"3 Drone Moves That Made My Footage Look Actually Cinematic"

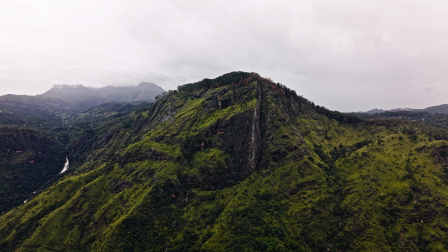0:00 If you just bought the DJI Mini 5 Pro, these 3 drone movements alone will make your footage look high-end and cinematic.
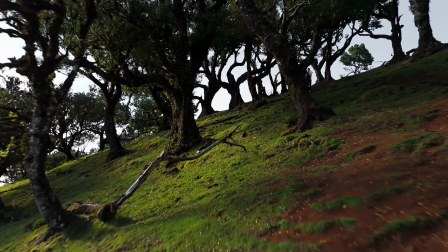0:07 The first movement every drone pilot should master is the push-in or establishing shot.
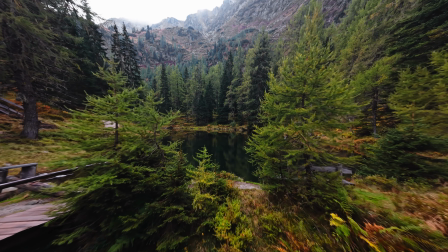0:13 And technically, it's simple. Just push the right stick forward.
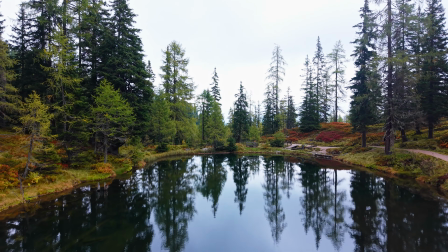0:18 But this is exactly where most beginners will also fail.
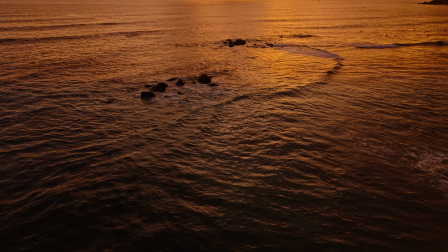0:23 A push-in only becomes cinematic when you reveal something.
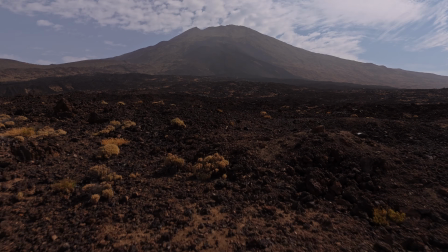0:28 Instead of blindly flying toward your subject, use the environment to build depth.
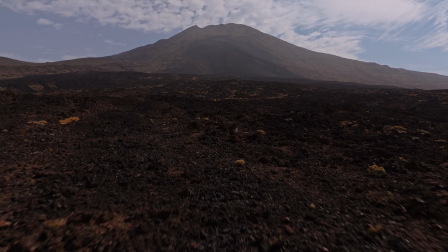0:33 Try to fly at a lower altitude. Let trees, rocks or buildings pass through the foreground.
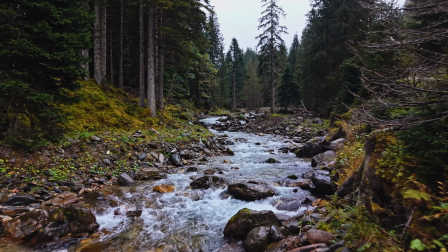0:40 Always follow leading lines like roads or rivers, and place your subject using the rule of thirds.
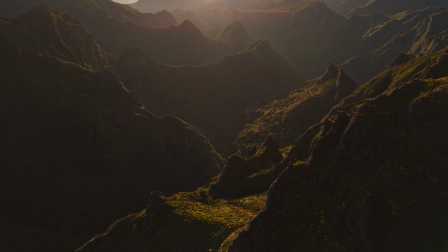0:47 Now your shot suddenly has dimension. The second mistake beginners make is flying too fast.
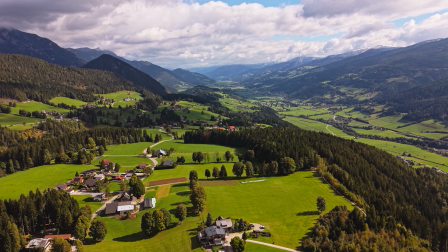0:54 The slower the push-in, the more dramatic and cinematic the shot feels.
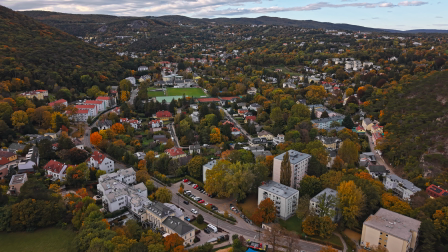1:00 You can also add a slight altitude change or a gentle gimbal tilt to make the movement feel more dynamic.
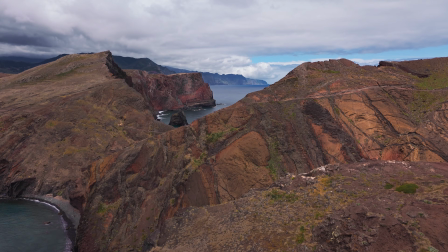1:08 Master this one move and your footage will instantly look more professional.
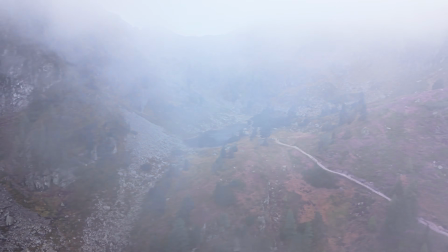1:14 Now let's move to the second shot, the orbit.
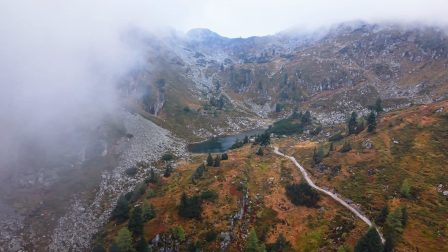1:17 Instead of flying toward your subject, you now circle around it while keeping it in frame.
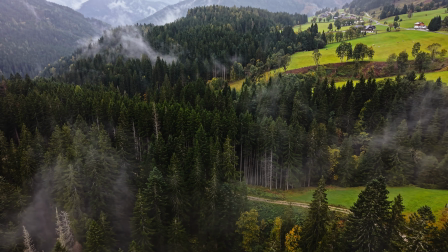1:24 On the controller this means combining 2 movements,
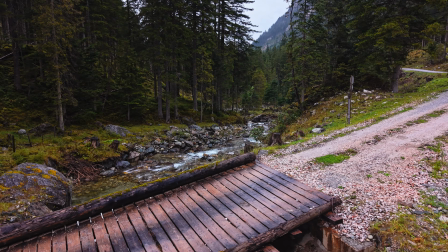1:27 a pull to the side with the right stick and the left stick pointed to the opposite direction.
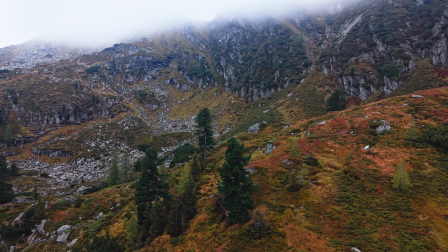1:34 When you find the sweet spot and both are balanced correctly, your drone moves in a perfect circle around the subject.
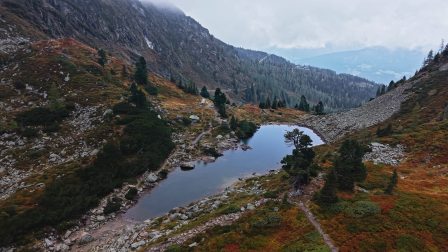1:42 And that's your foundation. But the real magic of an orbit is something called parallax.
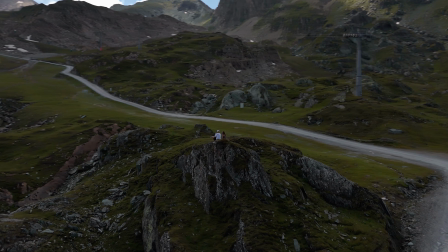1:49 Your subject stays relatively stable in the frame, while the foreground and background move at different speeds.
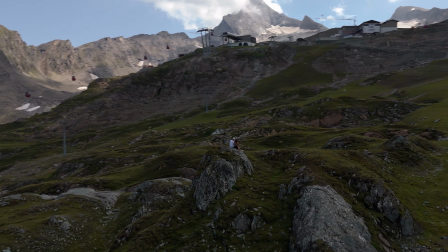1:56 That contrast is what creates the cinematic feeling. And here's the biggest beginner tip.
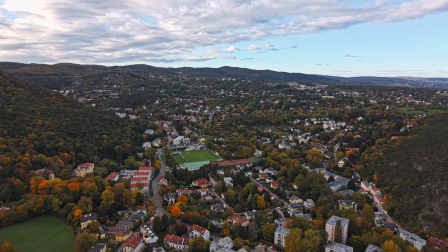2:03 Most new pilots orbit far too fast. A slow and controlled orbit always looks more professional.
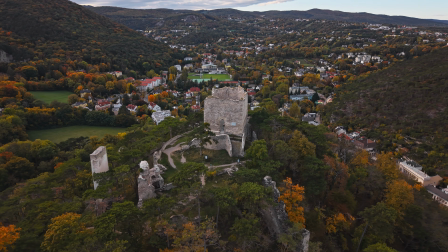2:11 If possible, include foreground elements like trees, rocks or buildings passing through the frame.
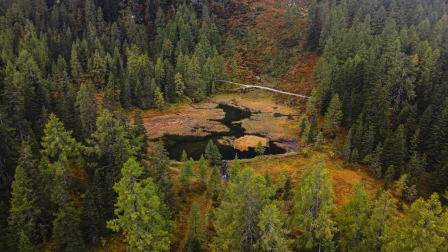2:18 That little amount of extra depth is the secret sauce for a high-end drone shot.
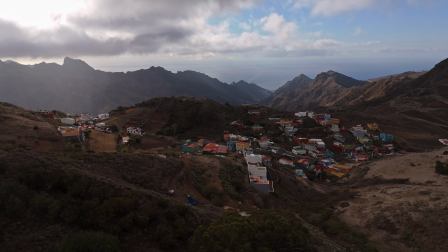2:24 Another pro tip, always hold a shot longer than you think.
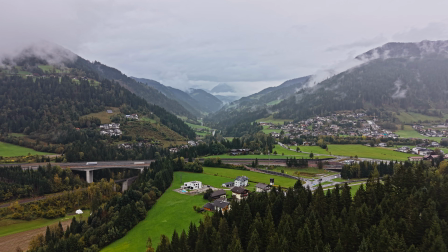2:28 Those extra 5 to 10 seconds of a smooth orbit can make a huge difference later when you're editing.
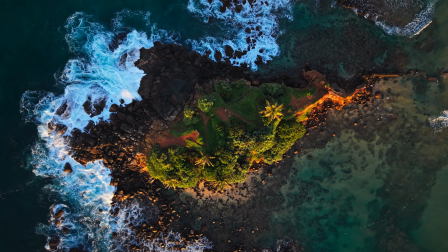2:36 Now let's move to the third and final drone movement. The top-down shot.
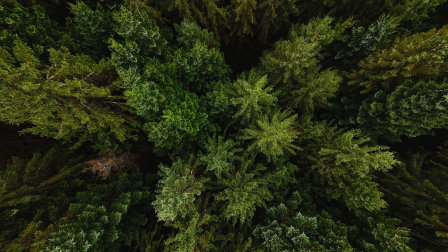2:41 This is the angle where you capture everything from a bird's eye perspective.
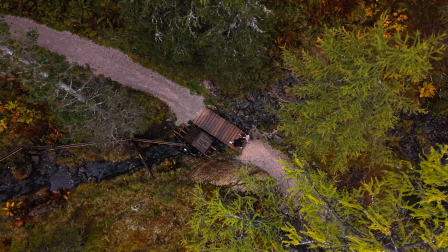2:46 But don't just hover and record. The real power of a top-down shot comes from patterns and movement.
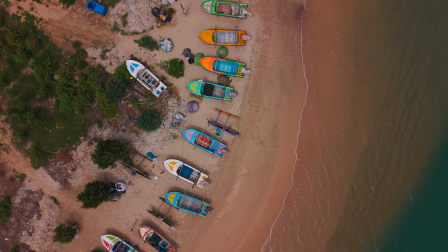2:53 Always look for things that create strong visual shapes. By doing that, ordinary scenes suddenly become graphic and cinematic.
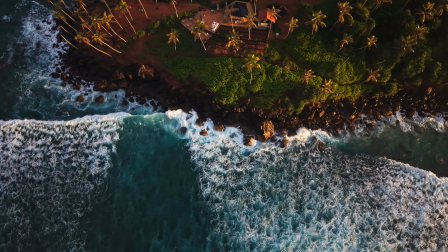3:03 Once your camera is pointed down, you can add a slow movement forward, sideways or downwards.
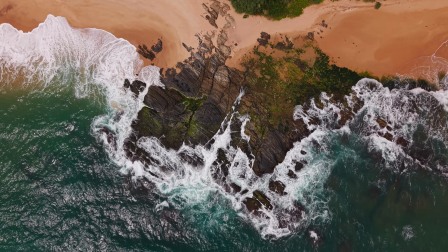3:10 Even a small motion makes the shot feel far more dynamic.
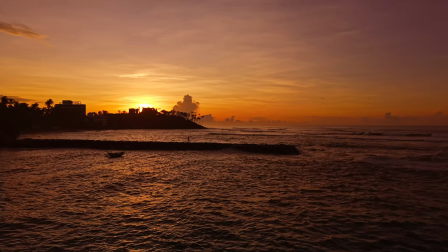3:14 If you want to master the DJI Mini 5 Pro, the best thing you can do next is watch the playlist that's appearing on screen right now.
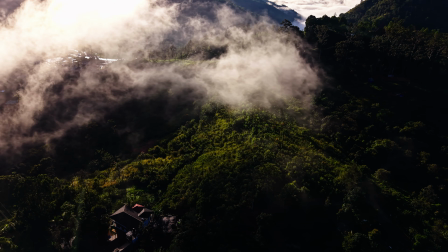3:22 It covers everything from the best camera settings, hidden functions, general tips and color grading techniques in detail.
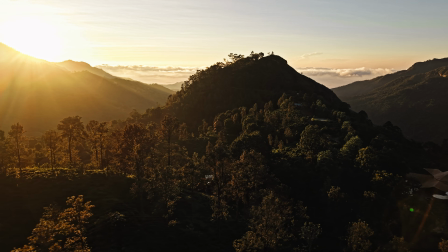3:30 If this video helped you, consider subscribing for more drone tutorials, and I will see you in the next video.
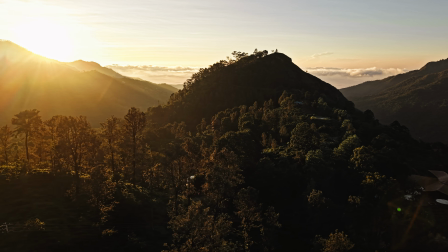3:37 Thanks for watching.